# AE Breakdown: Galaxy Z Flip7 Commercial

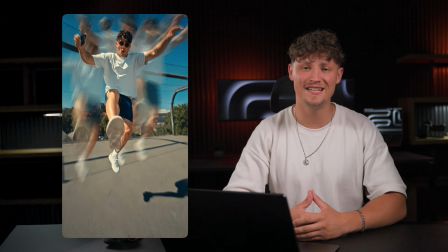(0:00)
What's up everyone, and good to see you.
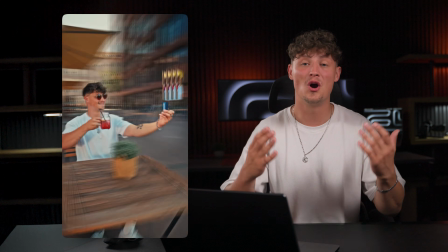(0:02)
And I'm really happy that you're interested in a behind the scenes look of one of my recent projects with Samsung.
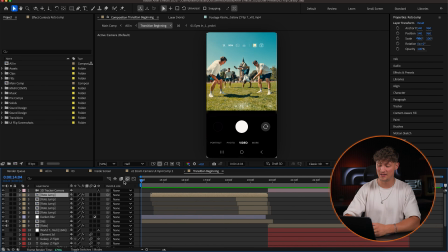(0:09)
And let's jump right in. I'm using Adobe After Effects here, and there is a lot going on in my timeline.
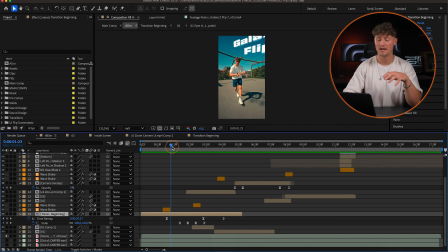(0:18)
So you can see we have some layers here, and within After Effects you can create pre-compositions. So each of this layer here include some more layers. It can be videos, shapes, overlays, or all sorts of different layer types.
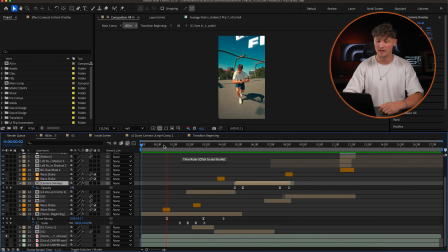(0:34)
So the video starts with that jump. That jump actually goes through a phone. So I actually mask out myself here. This is in this pre-comp.
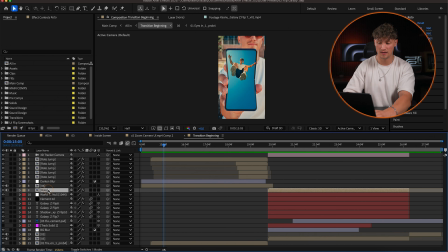(0:44)
I mask out myself with rotoscoping, and then if I single this layer,
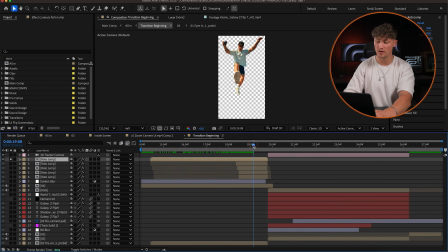(0:50)
you can see here I'm masked out, and then I'm jumping through a phone, and when I hit the ground here, I'm cutting to another layer.
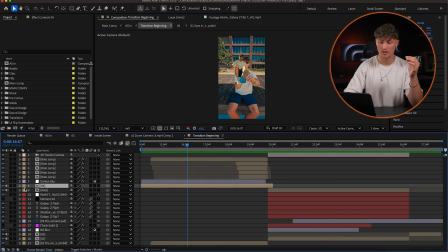(0:58)
So here are a couple effects going on. This one with holding the phone, where I go through is a single layer itself, where I just mask out the phone, and then zoop, it just goes away. And since I speed up my clips in the main timeline here,
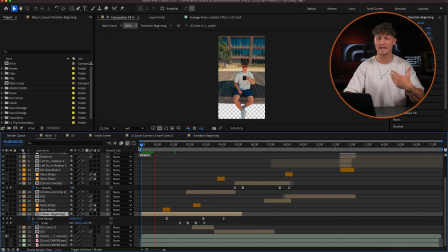(1:15)
all of those effects are not really that visible because everything happens really fast.
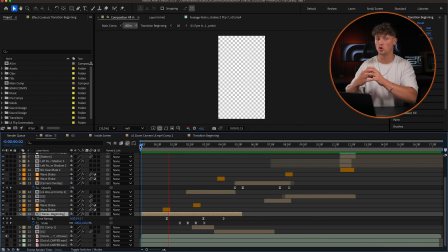(1:20)
So I work in a own composition to create all those effects, and this composition baked together, I then speed up here this way with time remapping.
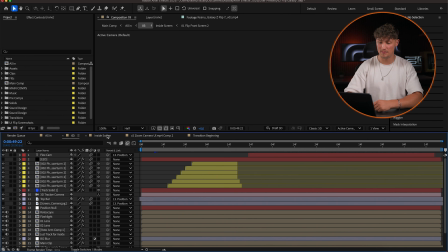(1:30)
So here you can see the speed graph. So let me jump back in and show you the other layers here.
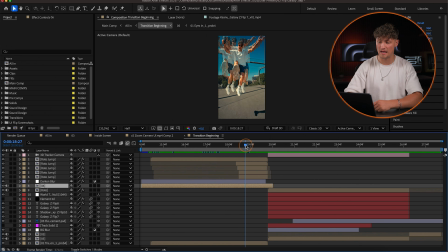(1:37)
So here this mask goes here through the rotoscope, and then I have some kind of jitter effect going on. This doesn't look too good here in the normal playback,
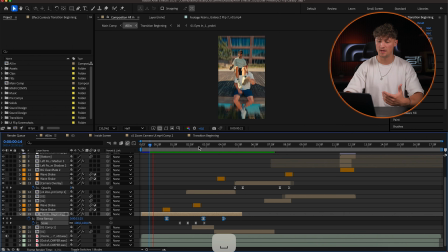(1:49)
but if you see it sped up here in the main timeline, I think that looks pretty cool, and it actually reacts to the music. It's super important. I always take care of my effects that I actually match the beat, the music I'm editing to, because this is just making the overall experience watching the video just so amazing.
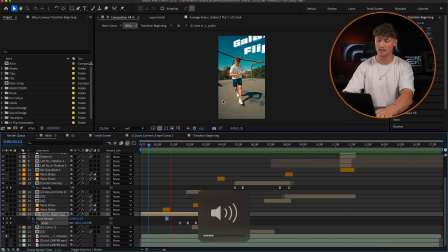(2:09)
So you see here that jitter effect, just like that. I think that's super epic. I love it.
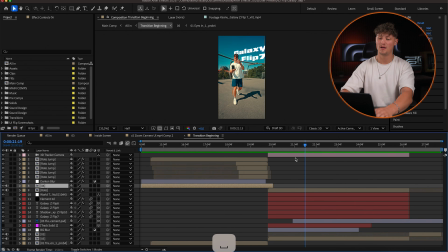(2:14)
And then we go right into the landing, and then I'm flipping up the phone and I'm falling towards the camera. Boom, just like that. And I think this shot took us some takes, but I think it turned out pretty good because I wanted to highlight the phone and the screen with the cameras.
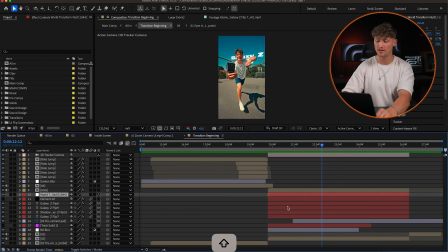(2:32)
And I've also added the text here in 3D space. So you can see here, I 3D tracked my clip and then added the text here,
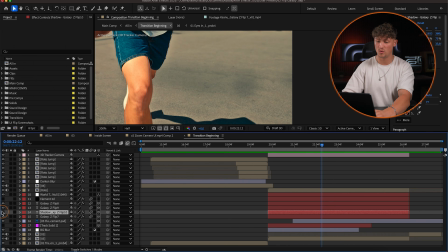(2:41)
and I even added the shadows here on the floor as well. So just to make a little bit more realistic.
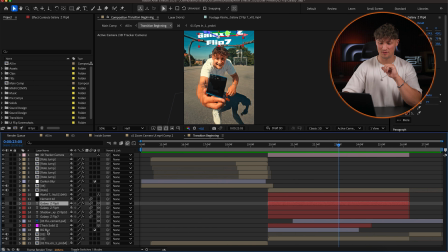(2:49)
It's all about the details, guys. And here those elements are 3D tracked, and the 3D track is here on that clip.
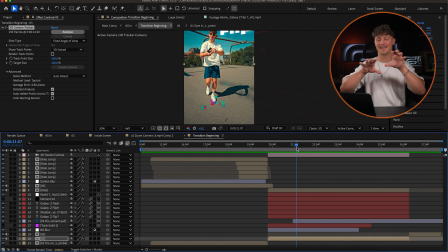(2:56)
That is a 3D camera tracker, which actually tracks the camera movement, so you can play stuff in 3D space, such as the text here.
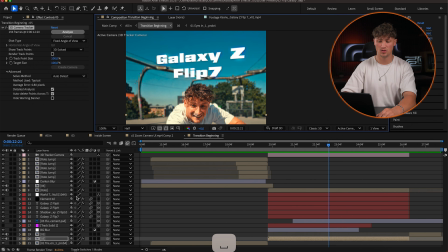(3:03)
And the text contains actually 3 layers. So we have a soft shadow, a drop shadow here with electrify effect on it, and we have an outline effect.
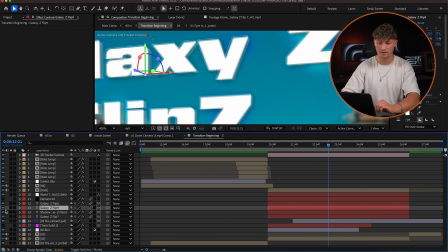(3:14)
I think I need to zoom in. We can actually see what's happening. You see here an outline effect, and the main white layer is here.
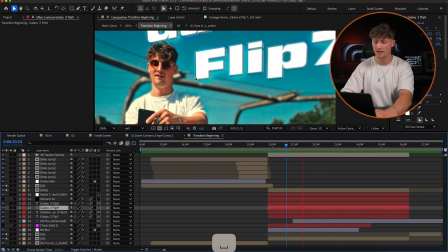(3:23)
So I just duplicated this layer and just played around with some of those effects.
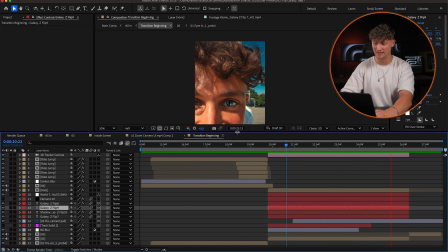(3:27)
And then we have that cool eye transition here into the eye.
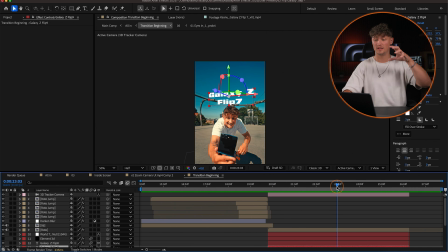(3:32)
Boom, just like that. The motion gets freezed, and then we have that camera motion inside the eye.
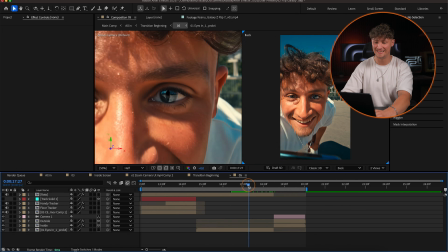(3:39)
Here I mask out the eye, as you can see here. That looks super complex, but in general here it's just a mask.
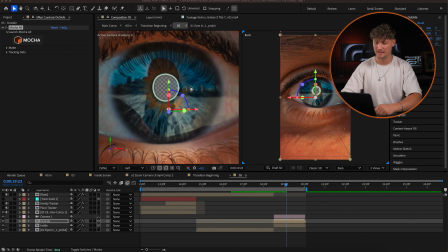(3:47)
I used Mocha for that, and here it's pretty easy to mask in Mocha.
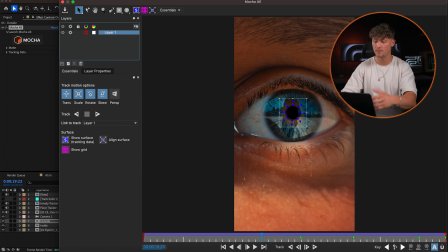(3:55)
In Mocha you can just draw a mask, which can be any shape, such as a circle, and I just tracked it and masked it out.